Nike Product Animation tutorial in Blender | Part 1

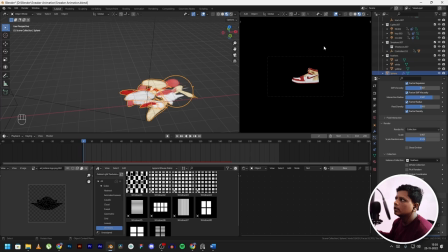1719s
Then as an input in the render section, I choose the collection with the feathers that we created, red, white and yellow. And you can randomize the rotation and scale for this as well. I have turned off gravity for this.
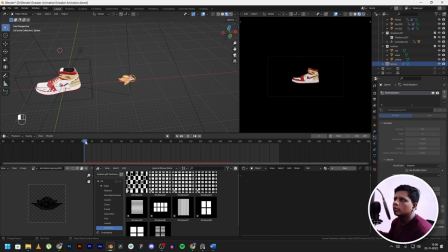1734s
So they start emitting from this UV sphere over here. I had to time the particles to kill themselves on this particular keyframes. It was a process of trial and error. I keep trying until I found the right solution. And this happened to work. So I continued with this.
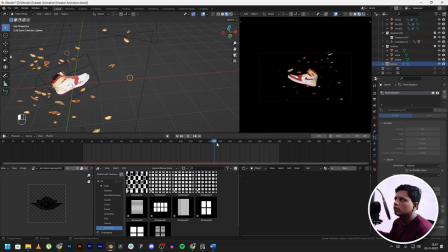1754s
So now as you can see, the shoe just rotates and moves towards the bottom. Now since the shoe is going towards the bottom, we have to show the shoe coming from the top. So it's like falling from the bottom, and in the next scene it will come from the top.
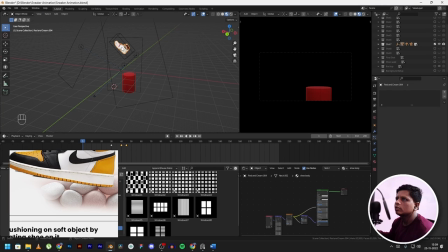1773s
So now we are at our 7th shot. If we click on the shoe over here, I added the simple deform modifier again. First, let's talk about how it connects with the previous shot. As I said earlier, it drops in the previous shot, so it should appear from above.
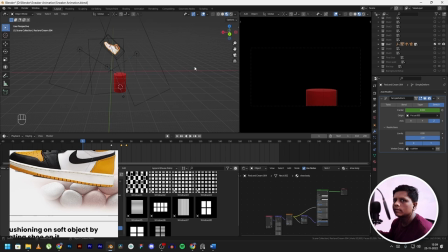1791s
And lucky for us, since we are showing the cushioning part, it also gives you the momentum to bounce, if you understand what I'm trying to say. So as you can see, it just falls down on this cylinder. Initially I had thought to add a floor over here,
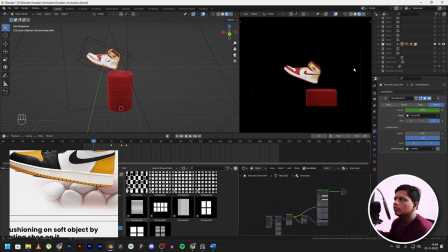1810s
but it won't match the entire scene that we are going with, so I thought about adding a cylinder. As the shoe falls down over here, what I did to make this animation smooth is,
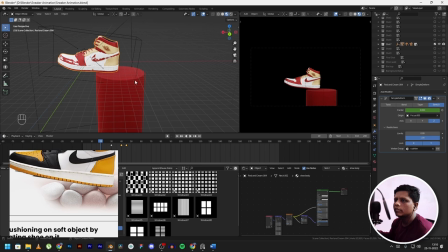1823s
again in the graph editor, you just tweak the keyframes a little bit, and then you can see it just relaxes on the cylinder. And then what I did was, camera just punches into that part
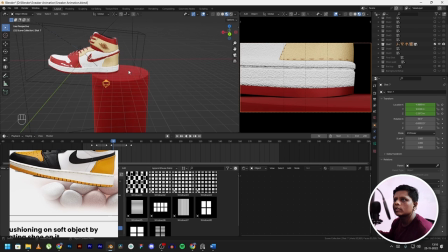1843s
over here, since this is the main focus of this shot, to show the cushioning of the shoe.
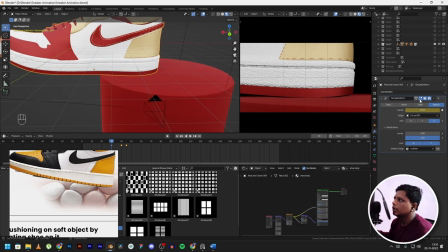1851s
And here the simple deform modifier starts working. I've keyframed it over here at 0 right after the camera punches into the shoe.
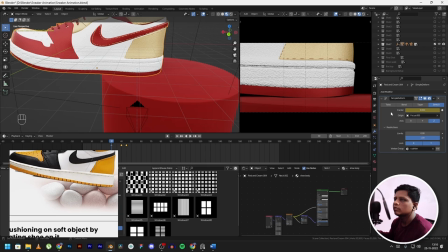1863s
I've set it to stretch. Earlier we had it on twist for the flexible shot, but this time we are going to keep it on stretch. It gets pressed and then it goes back to its normal shape. So the problem with this was, if I use the stretch option,
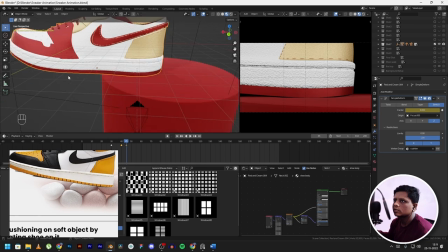1882s
it would just stretch this whole part, and I didn't want it.
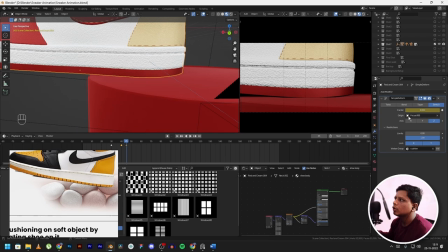1887s
So there is an option for origin over here. Remember we had the focus for depth of field, the empty that we created. I'm using the same one over here. It's over here.
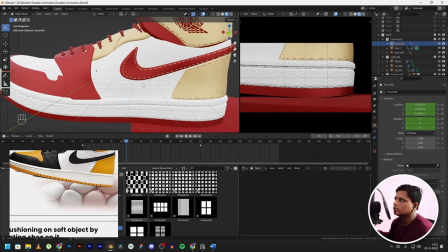1902s
So what it does is, this is set as the origin point for this shoe.
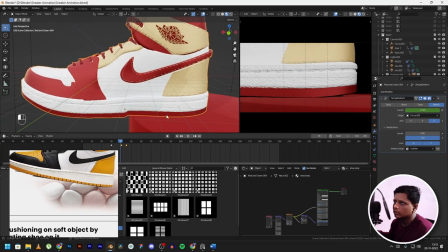1908s
So it only stretches over here, as you can see. It only stretches over at this part.
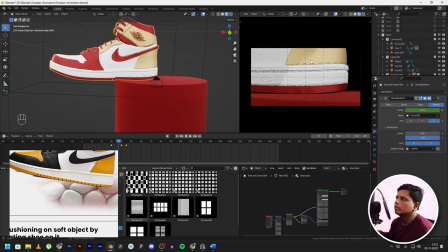1915s
We don't have to worry about this because we have only the camera set to this part over here. It's a close-up shot, so we don't have to worry about this other part of the shoe.
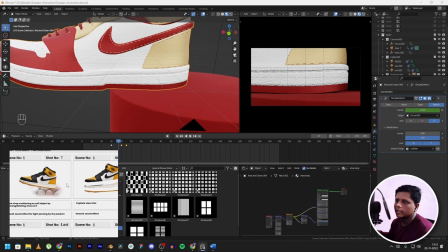1926s
And after this, what I wanted to do was, since in the 8th shot we are going to show different layers of the shoe,
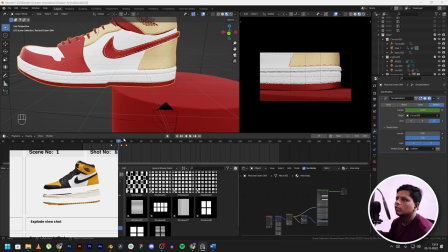1933s
what I thought was, what if I made this shoe bounce?
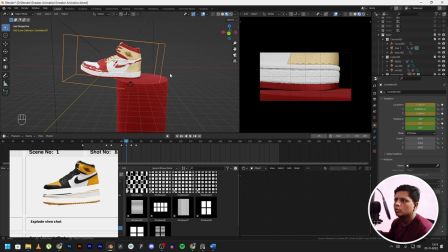1938s
For the bouncing effect, again I'm using the cube, the empty cube we created to control the shoe,
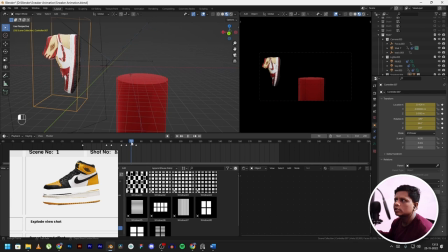1944s
and then I just rotated it, and then it just bounces off towards the left. Now what this does is, this gives us an option in the next shot, and we will show an exploding view shot.
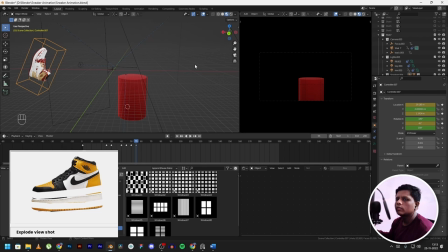1959s
If you are going for the way I am going, like kind of showing it's a single shot throughout the animation, you can show that the shoe is coming from the right. In the next shot, you can connect it together.
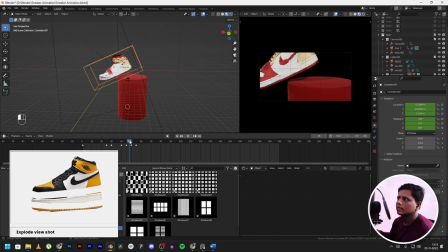1974s
I hope you guys understand what I'm trying to say. So here, as you can see, it just moved towards the left.
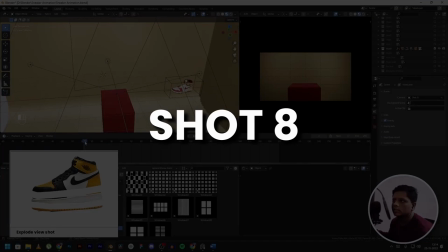1981s
And this is the 8th shot.
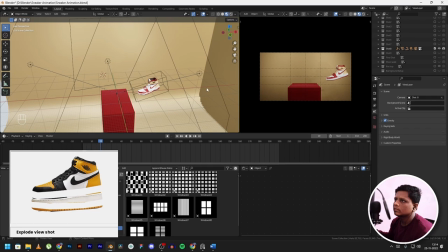1983s
So as you can see, in this shot what I did was, since in the past shot it was coming from the left side,
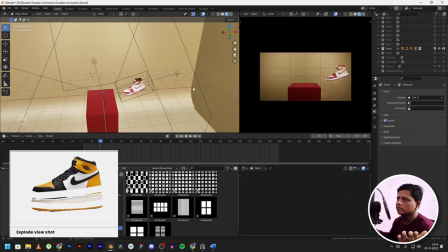1995s
so in the past shot it was going towards the left side, so in this shot it will come from the right side. So as you can see over here, so I had this idea of, just instead of showing a normal exploded view shot like this over here,
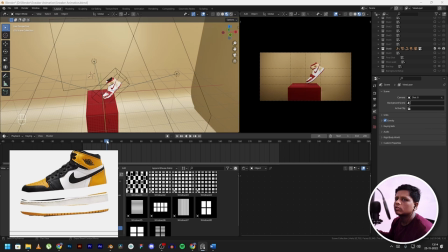2013s
like linearly, I thought about, why not show it like bloom like a flower kind of. So it just starts over here and it's a shoe, so it creates this shape over like this.
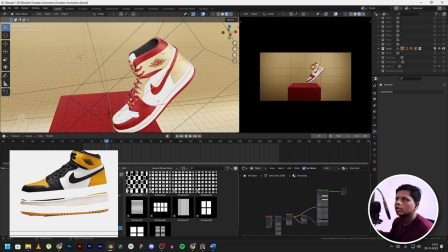2028s
So in order to show that, I had to cut out the shoe 3D model into various parts. I will show you what I did over here. See, this is the effect we got.
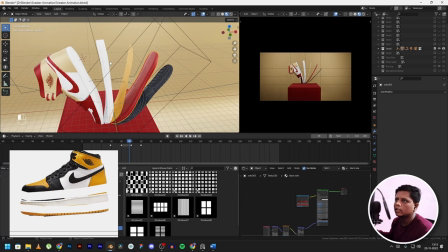2039s
There are 1, 2, 3, 4 and the shoe itself, 5. 5 parts I went with.
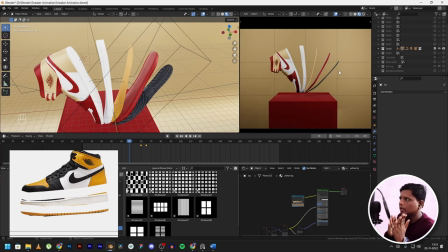2048s
So this kind of creates like a flower blooming effect, if you understand what I'm trying to say.
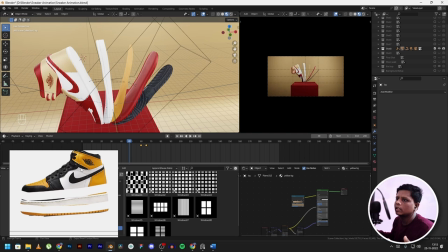2056s
It also kind of looks pleasing and unique, rather than just showing this exploding view shot over here.
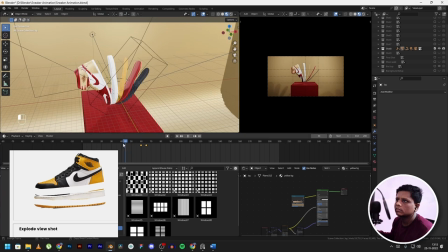2065s
In order to get these different parts, what I did was, if I select this shoe over here, then I go into edit mode by pressing tab.
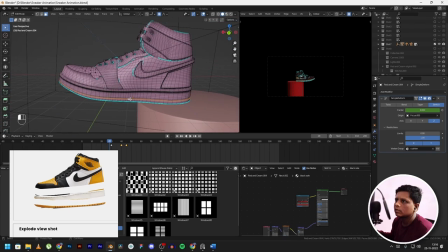2078s
I can just select like this. I had to manually select everything, the parts that I wanted to be separated.
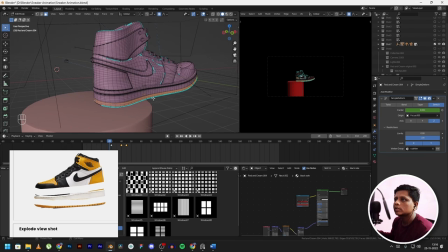2088s
And after completing your selection, just press P while being in the edit mode. Then click on selection.
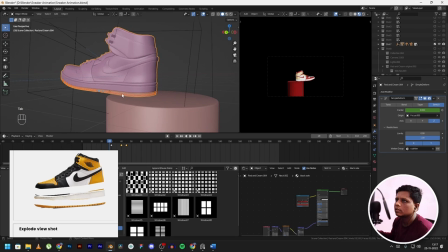2096s
What it does is, as you can see over here, this is a different part now. And that's how I created several layers for this shoe in shot number 8.
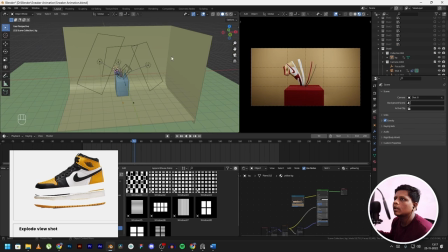2112s
And you might be wondering why I have a backdrop over here. Since I already said the background is going to be transparent and I will add a background later in compositing,
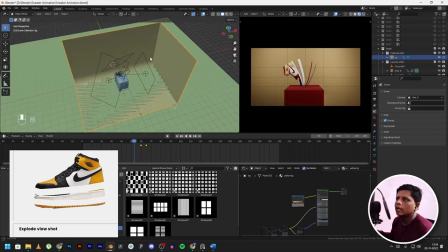2123s
but this is only here for reference, so I understand what it would look like in post.
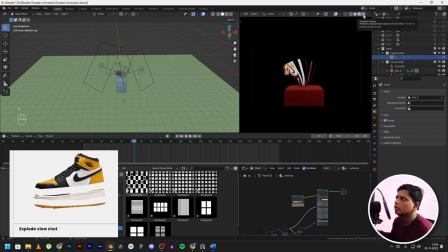2130s
I'm just going to hide it for now. So if I go into cycles, yeah, this is what it would look like if we render. Then I will add the background in compositing later. After the shoe like blooms like this flower,
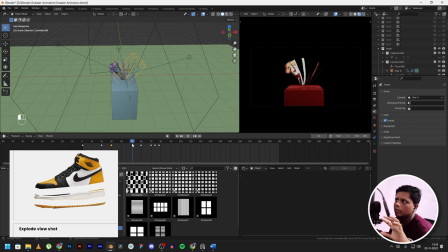2147s
I wanted it to combine together and then fall down. But the problem was, if I didn't move this camera over here, if I just kept it like this, it just looked weird just falling down.
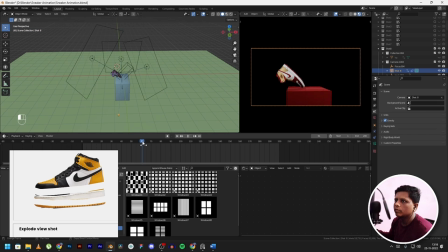2162s
So what I did was, I moved the camera from this perspective. So now you get a closer view of the shoe falling down, and this will be helpful to connect us in the next shot.
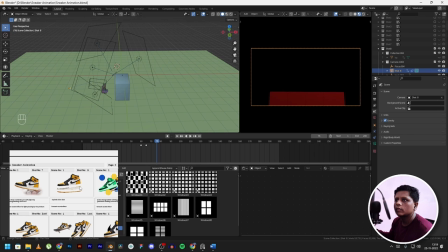2175s
I keep saying that, but I wanted this kind of look like it's all shot in one single shot. But it's not. You kind of get the idea after watching this video.
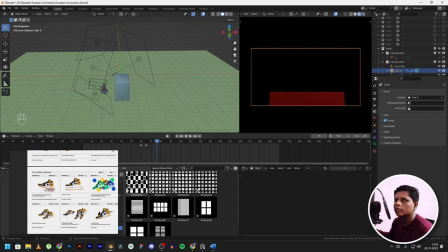2186s
I'm using different cameras for every shot, but what I'm doing is using the motion of the object in first shot and then kind of replicating it or showing what would happen in the second shot.
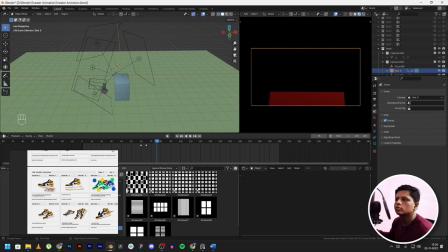2200s
That's how I'm creating a transition between these two shots. I guess that's what a transition is supposed to be.